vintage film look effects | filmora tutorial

I've been scrolling around my dashboard on YouTube and also on my Instagram, and I keep seeing a lot of contents that are circling around retro film looks.
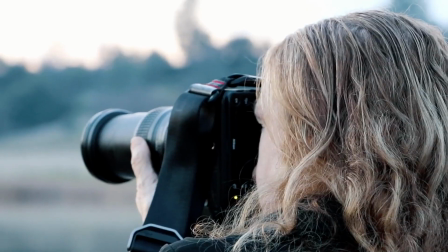0:23 As you all know, majority of the cameras that are being sold in the market are one of the top tiers in high-end technologies,
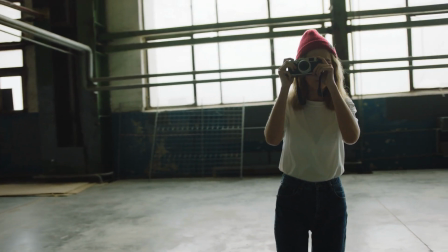0:29 wherein you can get as much as 4K or 5K resolutions.
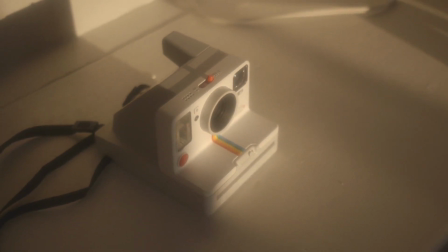0:33 But there are this group of people who are really interested into this kind of old film look and how the digicams would look like. Well, some of you might not be familiar with the word digicam.
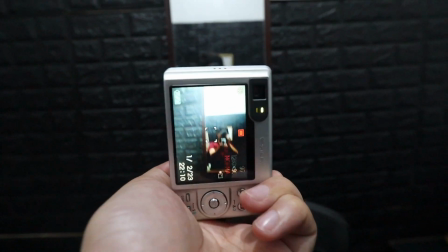0:44 This used to be the high-end cameras, if you have it, between the 2000s up until 2010. And since I am one of those millennials, definitely inabot ko to. And even though if we are already using the high-end quality cameras and the most versatile video editing apps right now, we can still reproduce and recreate this digicam look or the old film effect using Wondershare Filmora 12. And if you guys are interested to see it, don't forget to like this video and subscribe to the channel first so you won't miss a single episode.
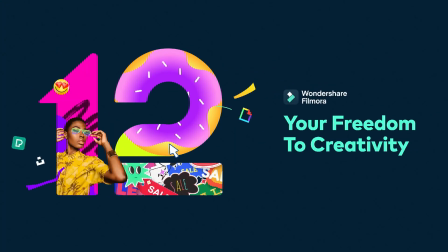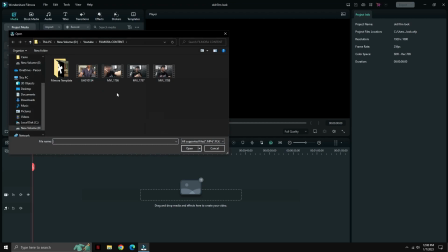1:20 Alright, so the first thing we need to do is to upload at least one raw video,
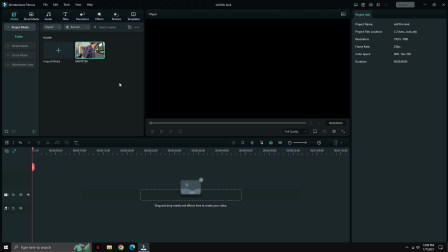1:25 and I have chosen at least one of the raw footages that I had back in 2020 when I went to Bali,
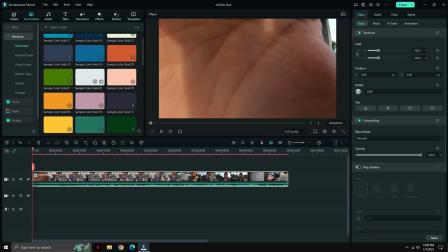1:32 Indonesia. So ilagay niyo yung mismong clip on the second line of the timeline,
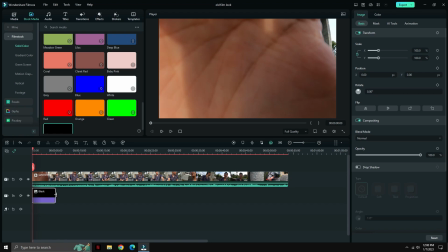1:39 and then we're going to put another stock image here, which is just a plain black background, and you will know
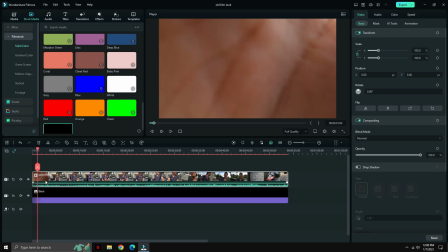1:47 why I did this.
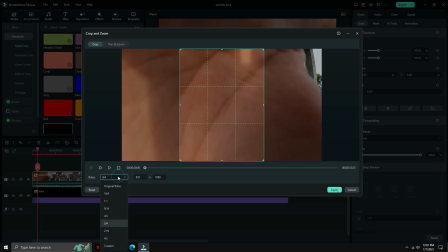1:51 Next up, your raw footage will just have to crop this up and make it into 4:3 ratio, since majority of the footages that we have back in the days are on this ratio.
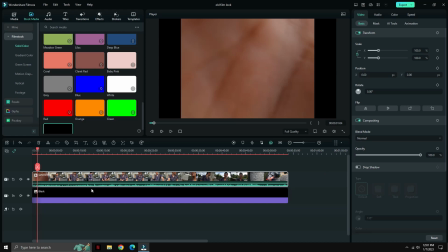2:06 And once you're already done with the cropping of your image, this is how it would look like sa playback ninyo. Now, once you're already done, what we're after is we need to make the actual video look like it was shot back in 2000s.
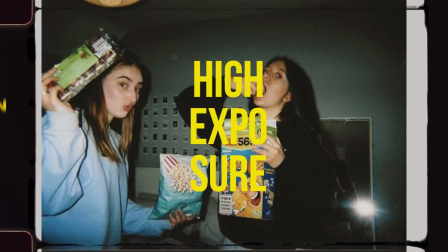2:22 More of the clips that we have back then are highly exposed and more on the warm tone colors.
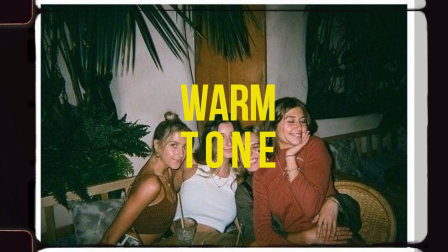2:28 But back then, kaya pa rin naman siyang baguhin into cooler hue.
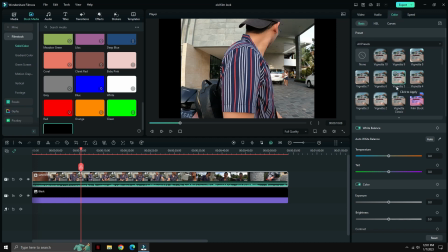2:32 Pero for the sake of editing this one out using the Wondershare Filmora, we're going to achieve yung warmer tone and high exposure shot.
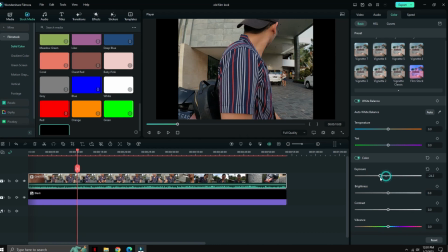2:40 And to do this, just right click your raw footage and go to color grading.
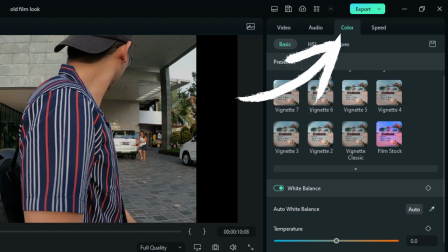2:46 So on the project info side, click color. All the adjustments of your color grading will be moved depending on your taste.
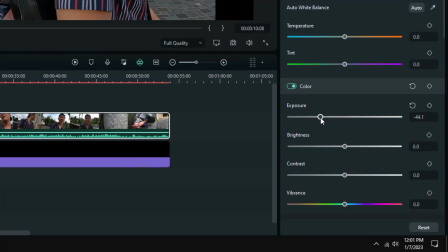2:55 Since I mentioned that the photo or the video is highly exposed, we'll have to bring the exposure on its higher level, at least around 40.
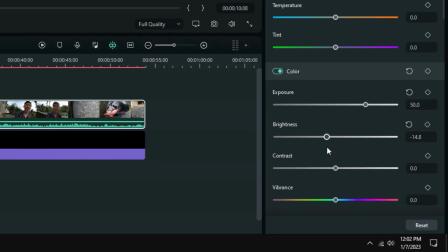3:04 Siguro pwede na yun, para naman makita yung mukha ko. And then the brightness, few adjustments. And then put the contrast on its lowest, para at least magmukha ngayon siyang grainy at hindi ganun katingkad ngayon yung kulay ng skin.
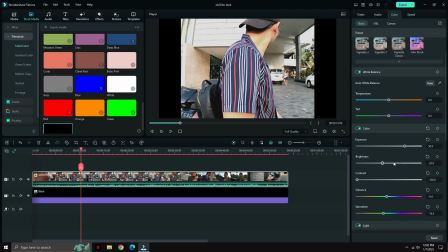3:17 Let's also adjust the vibrance. And the saturation, let's bring it a little bit lower para magmukhang mas pale ngayon yung skin,
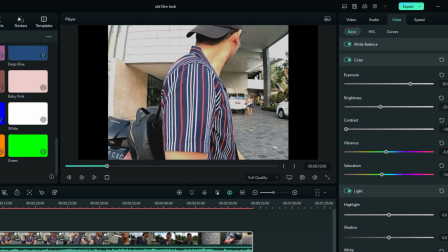3:25 since yung pixelation kasi ng mga digicams are lower than 10 megapixels.
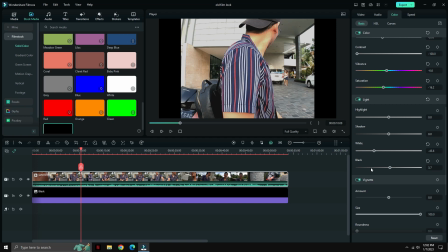3:30 My digicam, it's around 5 megapixels lang siya. Then let's also adjust some parts of the whites and the blacks of the actual footage. I guess this one is pretty good for me. Now let's move on to adding some layers. Since some of the videos and photos kasi noon are a pretty bit grainy,
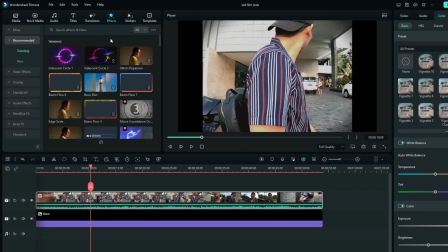3:50 we'll try to look for a grainy effect ngayon dito sa ating effects panel.
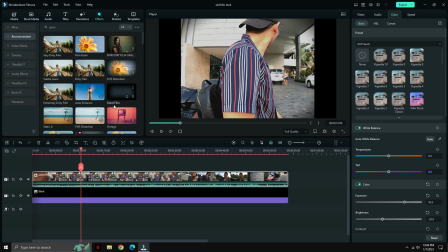3:54 And either you can consider going to the subtle grain, very dirty grain, or very dirt subtle grain, or very dirty film. And let's put it on the third layer of the timeline.
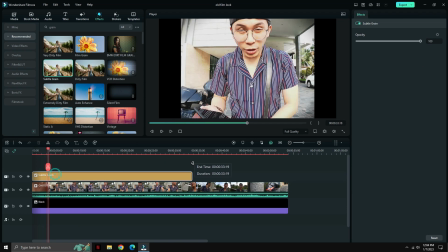4:06 Kung mapapansin ngayon ninyo, the hue of the video is pretty much on the warmer tone, and it's overexposed.
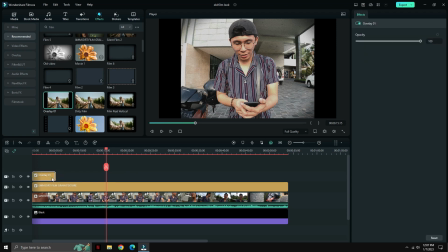4:13 And now, aside from doing the 4:3 ratio, let's try to add on some film effect around it too.